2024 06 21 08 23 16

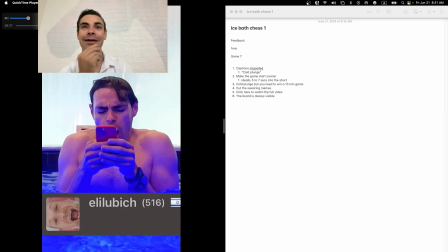[8:19] Look, Pichu. Boom. Why is it a 10-minute game?
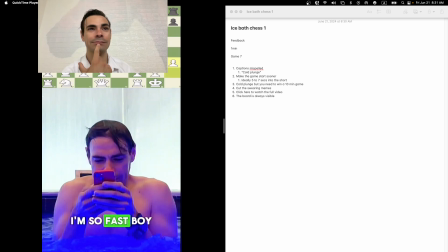[8:26] Maybe with this is enough. He's taking a long time to think. Not so fast, boy. The knight cannot come this way.
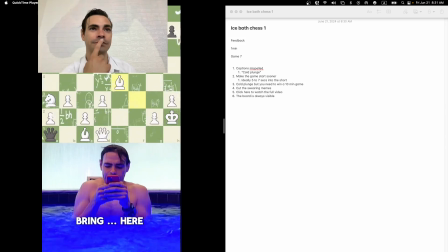[8:36] If I bring a queen here, Jake, maybe like bring my queen here and then the bishop here.
I think there's no need. There's no need for so much separation and stuff like that. On the big video, yes, it's kind of cool because it's like 12 minutes long.
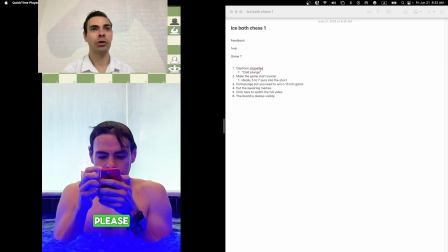[8:48] So Please.
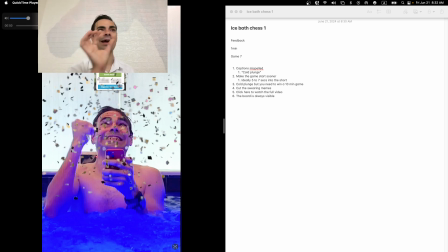[8:52]
I ideally, like in the short, it would be like a bit more of like, you'll be able to see how I got to that position, right?
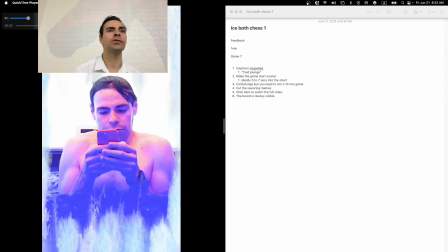[9:00]
So in here, in this short, you don't see any part of the game being developed.
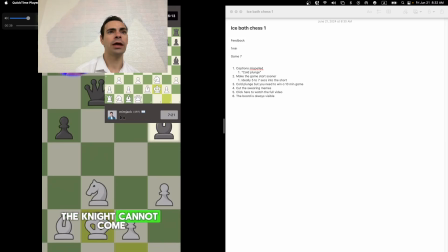[9:05]
You're so distracted by the fact that I'm on the water, and you're so distracted by like so many changes in the
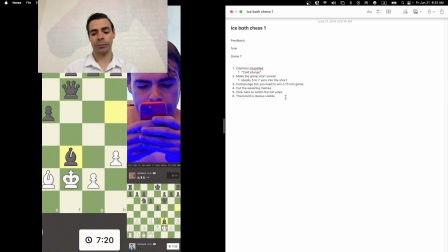[9:16]
thing that, you know, you cannot follow the game. So in general, cool. We want to be able to follow the game and
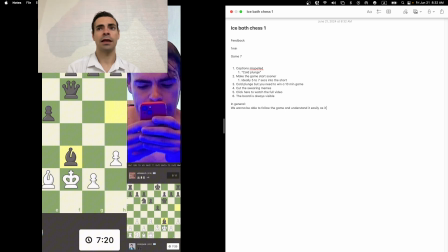[9:35]
understand it easily as it develops. All right, use that for editing feedback. Not so much my this, but the general principle. That we wanna see the game start quickly.
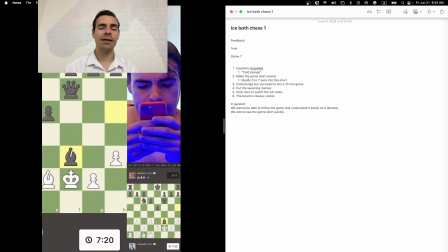[9:56]
boom. We care about the game. Yes, I'm on the water, like, yes. Remind the audience that I'm on the water, and I think you did that perfectly, on the water, and it's cold.
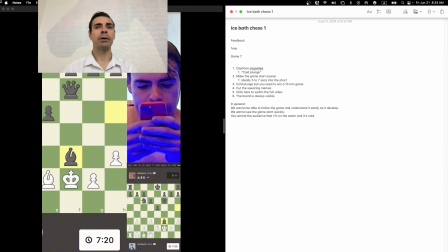[10:11]
And I think you did that perfectly, and you took away, but you can keep the chessboard on top at all times, I think, and like you did, you know, the chessboard is visible like that,
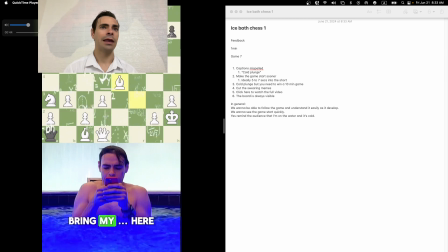[10:24]
or maybe I like that because the chessboard is big and I'm small.
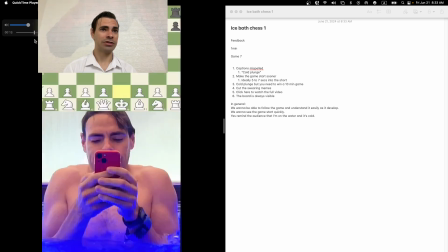[10:28]
You can alternate between like big and small, the chessboard. I like the way you stretch it here. It's kind of cool, it's kind of awkward.
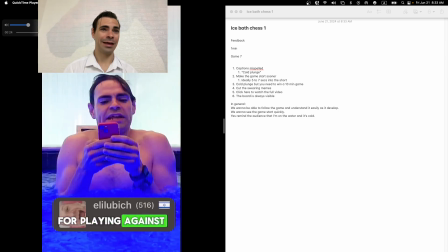[10:37]
So I think you can alternate between that and, again, stretched, and this.
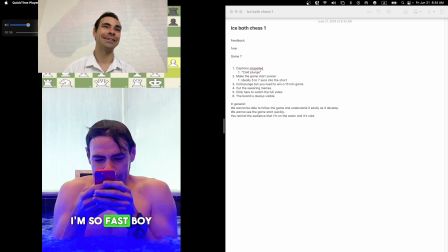[10:46]
It's fun because it looks kind of dorky.
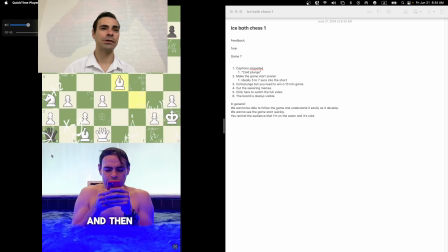[10:52]
And this, because you see I'm zoomed out, so you see more of the where I'm at here, more water. So I like all the different type of visuals that you have for the chessboard combination here.
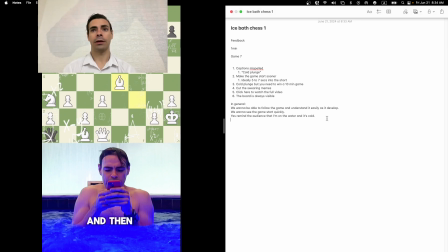[11:07]
Or you might just want to keep it simple. By this is like keep it simple. If you want to keep it simple, just keep a straight line in the middle, and always at the top, always at the bottom,
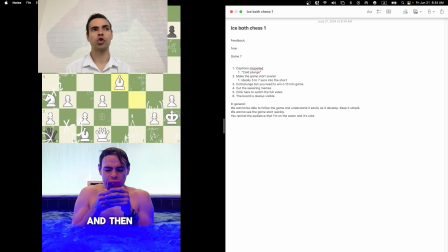[11:22]
and few changes, like just some zooms in and out. That's it. That's my general feedback. We want to see games to start quickly. Just remind, okay, don't distract too much. Okay.
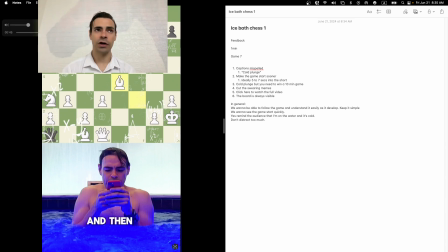[11:42]
The editing sauce that you add, it's awesome, but sometimes less is more, and
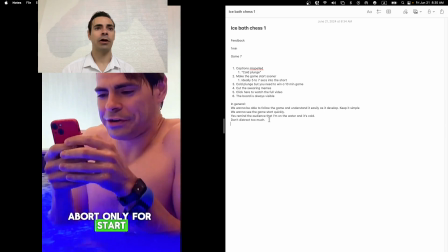[11:52]
your skills of editing are off the chart. I know what it takes.
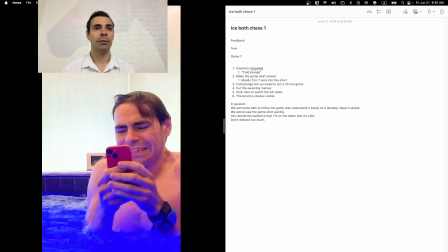[11:56]
Trust me, I know what it takes, and like, but it can become distracting to the story.
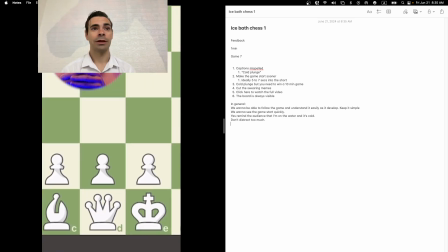[12:04]
That effects, love it, but it might not add to the story.
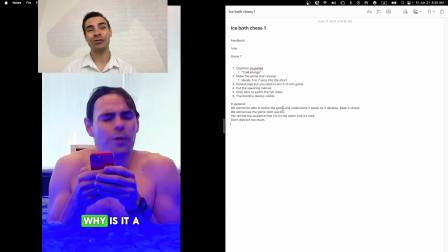[12:11]
So I view the video kind of like an editor more than an audience, and I want to give you feedback as an audience.
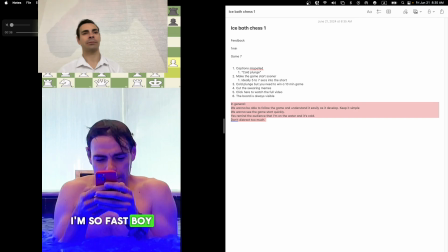[12:18]
So this is my audience feedback, not my editing feedback. My editing feedback would be way different than what I'm saying right here.